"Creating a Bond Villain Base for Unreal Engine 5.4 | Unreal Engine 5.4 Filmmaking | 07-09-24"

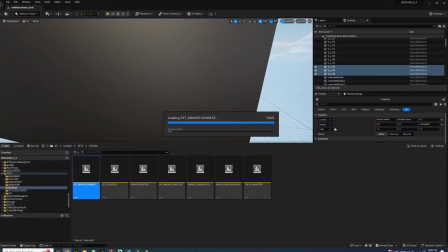757s
But that's how I kind of ask myself, when I build these sets, what works? What am I trying to invoke? This book by Peter Lamont is quite interesting, because he kind of goes through his thought process. It's quite an interesting read.
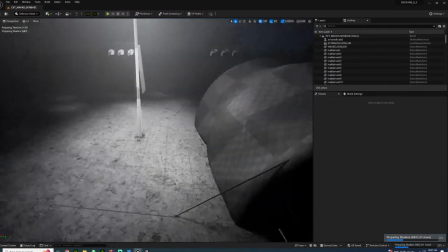777s
So, for example, like I said, I kind of use old brutalist architecture for our Bond villain.
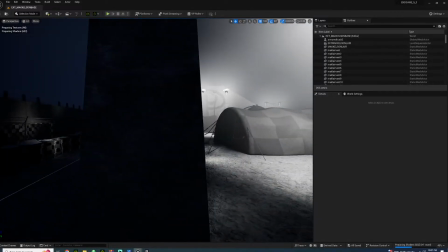786s
And not only that, but old Cold War relics. This here was an old Cold War relic.
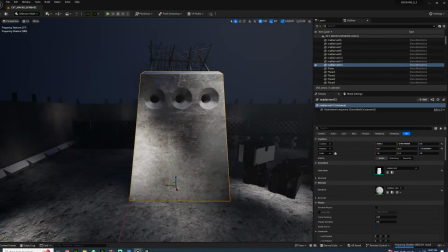791s
I designed this, this prop and this prop here.
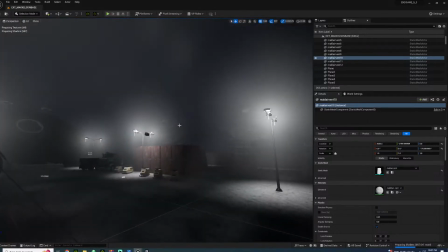799s
I kind of found some props here to work with.
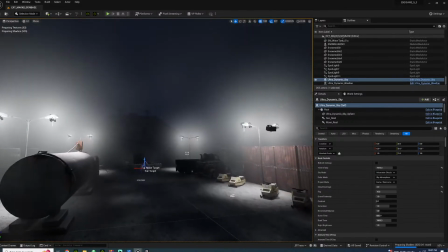802s
But this is based off of an old command center for nuclear missiles. I think it was deterrence. And it's surprisingly in North Dakota, but it evokes some kind of terror, it's kind of threatening.
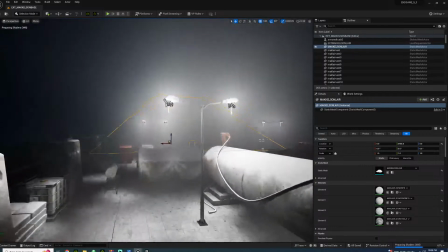817s
And I thought that would be perfect for the base. And it's not Soviet, but it's an American facility.
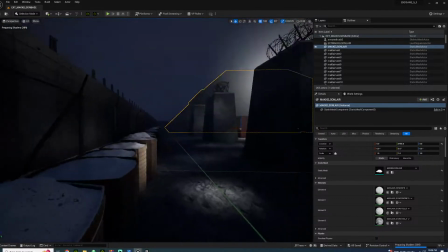824s
It's out in North Dakota, out in the middle of nowhere.
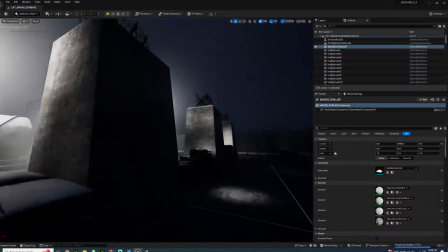827s
It's hundreds of miles away, not only that, but the whole state is dotted with old silos, if you can find it.
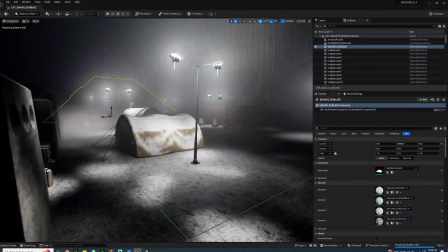837s
They're really hard to spot, but you could find them if you did some looking.
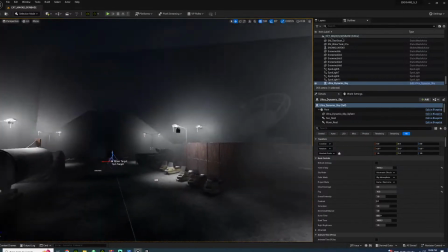842s
But and that's kind of thing. I saw this design, I thought, okay, this could work.
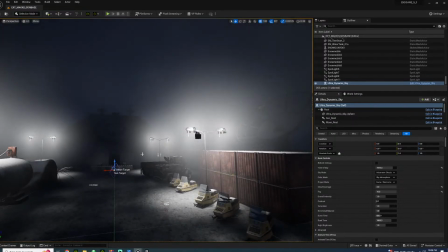847s
I thought this was pretty intimidating. So that's the thing. I went with concrete.
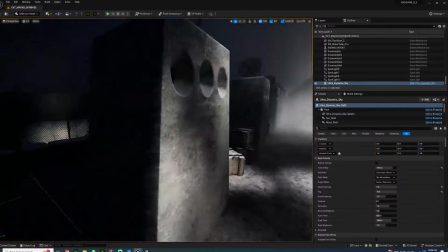852s
It's cold and brutal, and just I feel I wanted to evoke a sense of a threat.
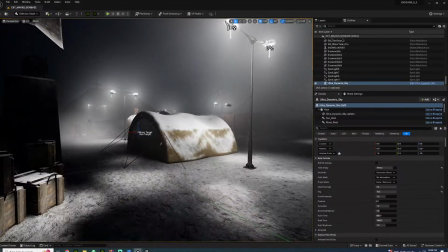859s
So that's what I do with these sets. That's how I design. So when it comes down to it with this other base, I'm trying to think.
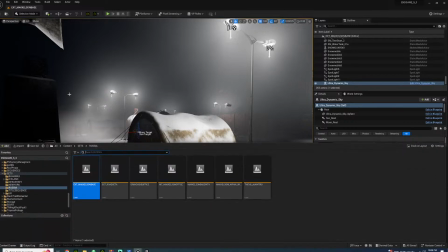869s
This is just an old base here.
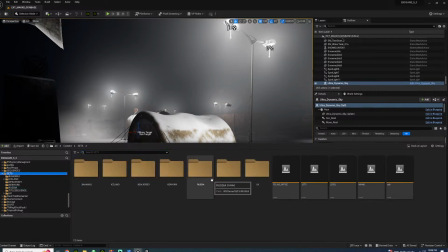871s
It's no longer really used, even though, it seems like, that, but there's kind of a sense of
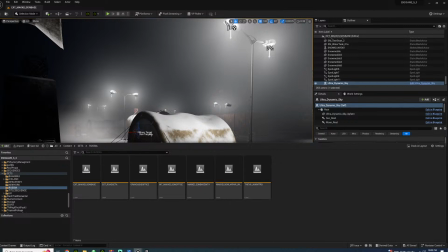881s
it's part of the script, kind of played around with it, knowing that the Cold War isn't over. Or, it's been long over, but these two don't realize it. So it just kind of plays around with this theme. So when let's go back to the Bahamas. So I'm working with 3 sets.
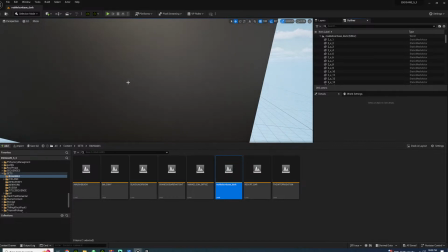901s
And this is something I was designing when I was getting back to from Chicago.
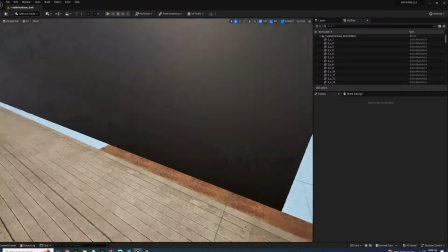907s
And this is something, this base I was trying to think, okay,
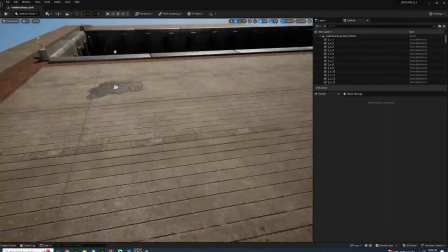911s
this is in the Bahamas, but you know, the Bahamas is pretty small and everything, so how are we going to work with that?
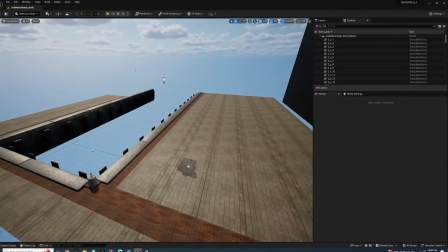918s
How do you make this giant, the one thing I wanted to go with is like this old Ken Adam design. But the thing is, how am I going to, how is that going to work in the Bahamas?
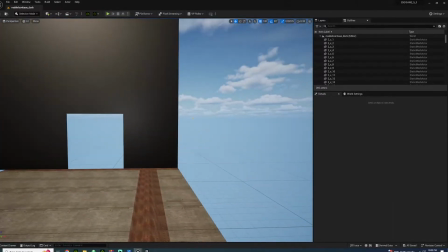931s
And I think about that, like I think, okay, you know, this big giant base out in the middle of nowhere, it's not going to work. Well, what am I supposed to do? How am I going to work with that?
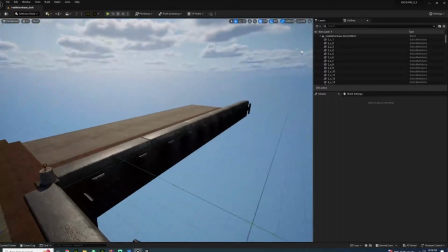945s
So this is the thing I think about when it comes to designing the sets.
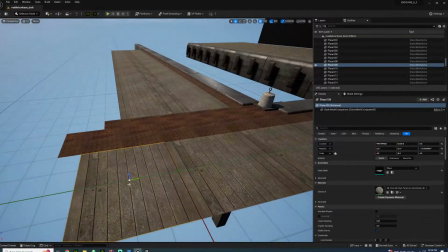949s
It's overthinking, of course, but you know, these are little things I always think about when I'm designing or building a set. Is what works? Like, what can I do to make it work?
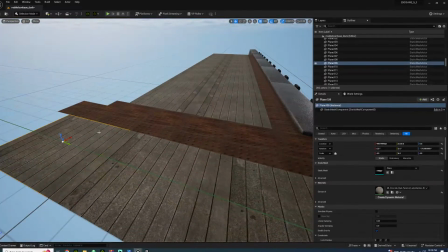963s
It's a little boring, I know.
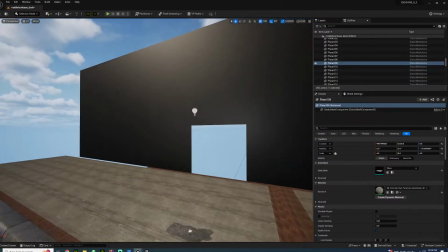967s
I don't know how intriguing it is, but this is the thing I always think about.
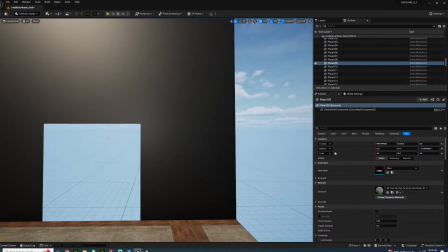972s
So when I build something, I always kind of get, I want something to invoke just this massive scale, massive operation. But out in the, like if it's in like out in the open in the Bahamas, there's not a whole lot.
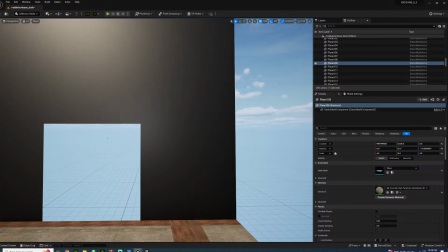989s
You know, it's just someone's going to spot it. So how are you going to be able, and this is one of those things, how am I able to work with it? And I got the idea, like, just build it underground. So I had 3 sets.